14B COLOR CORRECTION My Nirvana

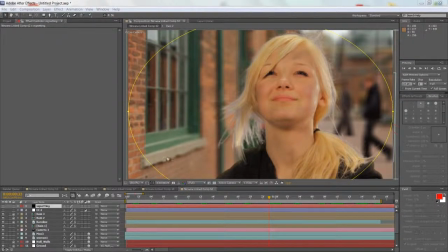Okay, so once you've done, all the effect shots, and like you see up here, I have them all nicely lined up. Then you can start doing the color correction. And color correction, especially when you're doing, effect shots, like these ones,
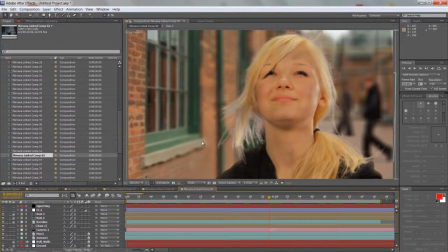for example, here, you can see color correction is makes a huge difference
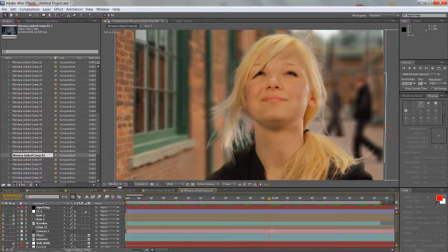because a lot of times color correction is what is going to kind of help you really merge all those different layers together to really make the shots look like they're more realistic, so kind of blend all the different elements together. Because like you can see up here, this girl here has been shot on a blue screen, and
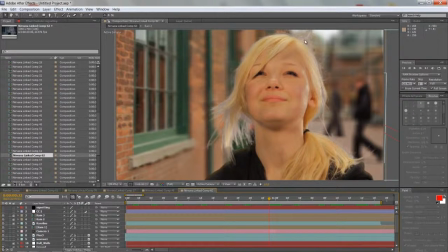the hair, I was just trying to remove the blue from the hair as much as I could, but because it was so, her hair is kind of blowing in the wind, it's all over the place, it's hard, so this is the maximum I've done. But I know that once I apply the color correction, it's gonna pretty much all blend in, you won't be able to see it.
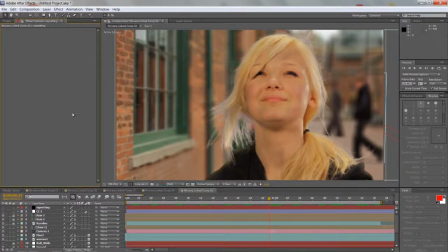So now when it comes to the tools, there's different ways you can do it. This music video, since it's all done with special effects, every shot, it's better to just do all the color correction right there in the stage, when you're doing the special effects, because because no, you'll be able to
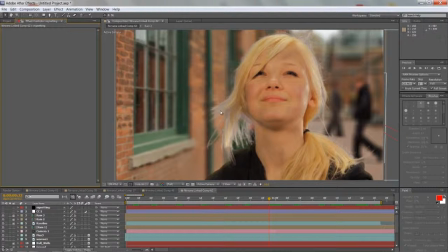control the, like let's say you apply the color correction and you're thinking that now you can get away a little bit more with some of the effects, inconsistencies, like let's say here the blue screen, then you can then go back and you can readjust certain settings for the effects themselves. But if you were to do a normal music video where it's mainly just regular shots,
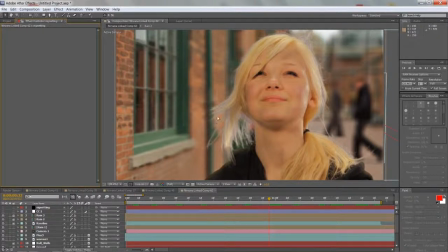and then have maybe one or two effect shots or maybe no effect shots, then you do the color correction in your editing software. So in my case it would be Adobe Premiere. Now, in here between Adobe Premiere and Adobe After Effects, there's not much of a difference.
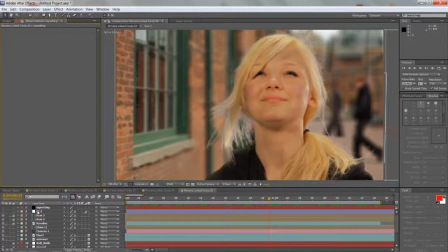I mean, I would say if anything, you have more control, I guess, in After Effects, because you can really, cut out certain things. You can affect only a part of the image, things like that. Anyways, what we're gonna do is once we have, here's our all effects layers, and we'll basically create a new layer.
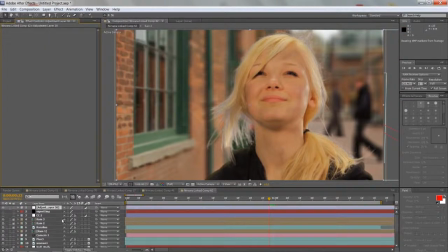We'll go and call it get an adjustment layer, and this one's it.
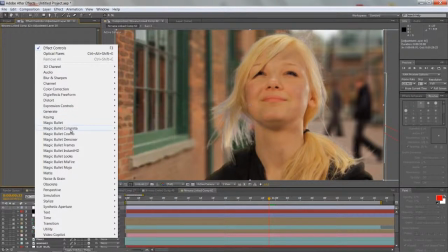And then here in the effects controls, there's different tools. I'm going to first show you how I would do it using, for example, Magic Bullet Colorista.
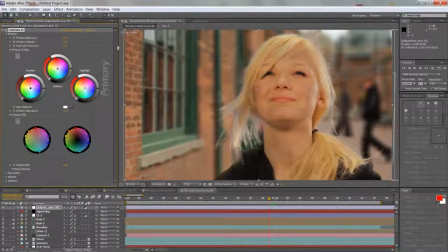So here's Magic Bullet Colorista, and it's cool because it has things that allow you basically to do the primary color correction, you can do all your passes, and then the secondary one. And it's kind of cool because primary I would use mainly just to sort of adjust the shot if, let's say, it's not properly white balance and things like that.
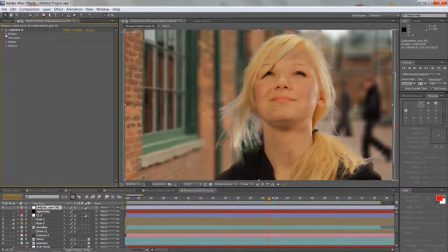And then I would do my final color correction in the secondary pass. And then this way that always leaves the primary, so I can always go in and sort of tweak the original shot how it was. So anyway, so I'm going to go here to my secondary, and you have pretty much all the same tools they have in the primary.
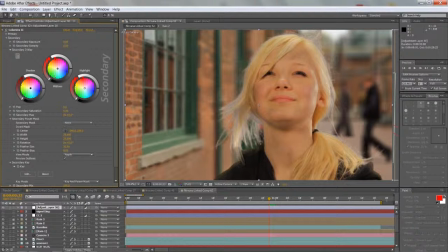And these three circles, and that's kind of what every a color correction tool and both editing software and After Effects is going to look like. It's going to represent your shadows, it says up here, midtones, this one, and then your highlights. And with these three sort of tools, you can really sort of change the look of the shot.
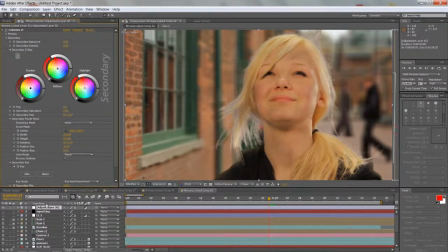So now this adjustment layer, basically all that it creates is that it kind of basically says that anything below this layer is going to get affected by whatever effect that you apply to it. So now what is the place of the basic color correction?
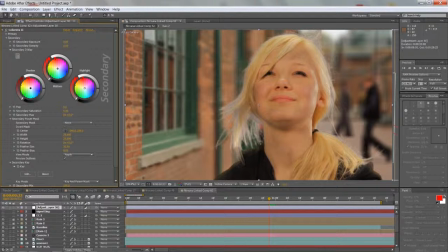Now when you adjusting colors, I guess the most common way to do color correct shots, especially when you have people in them and you have skin tones, and unless they're playing an alien or somebody,
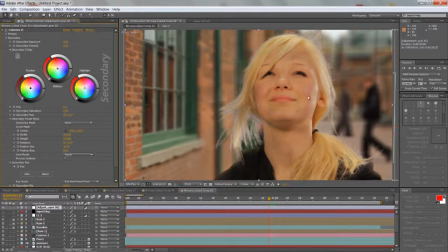then they have normal skin tones. Then human skin tones, doesn't matter what skin color you are, they're usually going to be warm. So you want to basically adjust, and they'll usually fall into midtones. So you usually want to adjust the midtone somewhere in your warm areas.
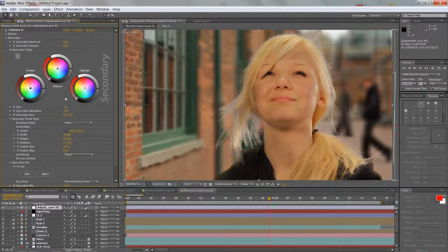So anywhere from like yellow, kind of reddish, to like all the way to pink. And then you're gonna offset the shadows parts of the image to the opposite direction.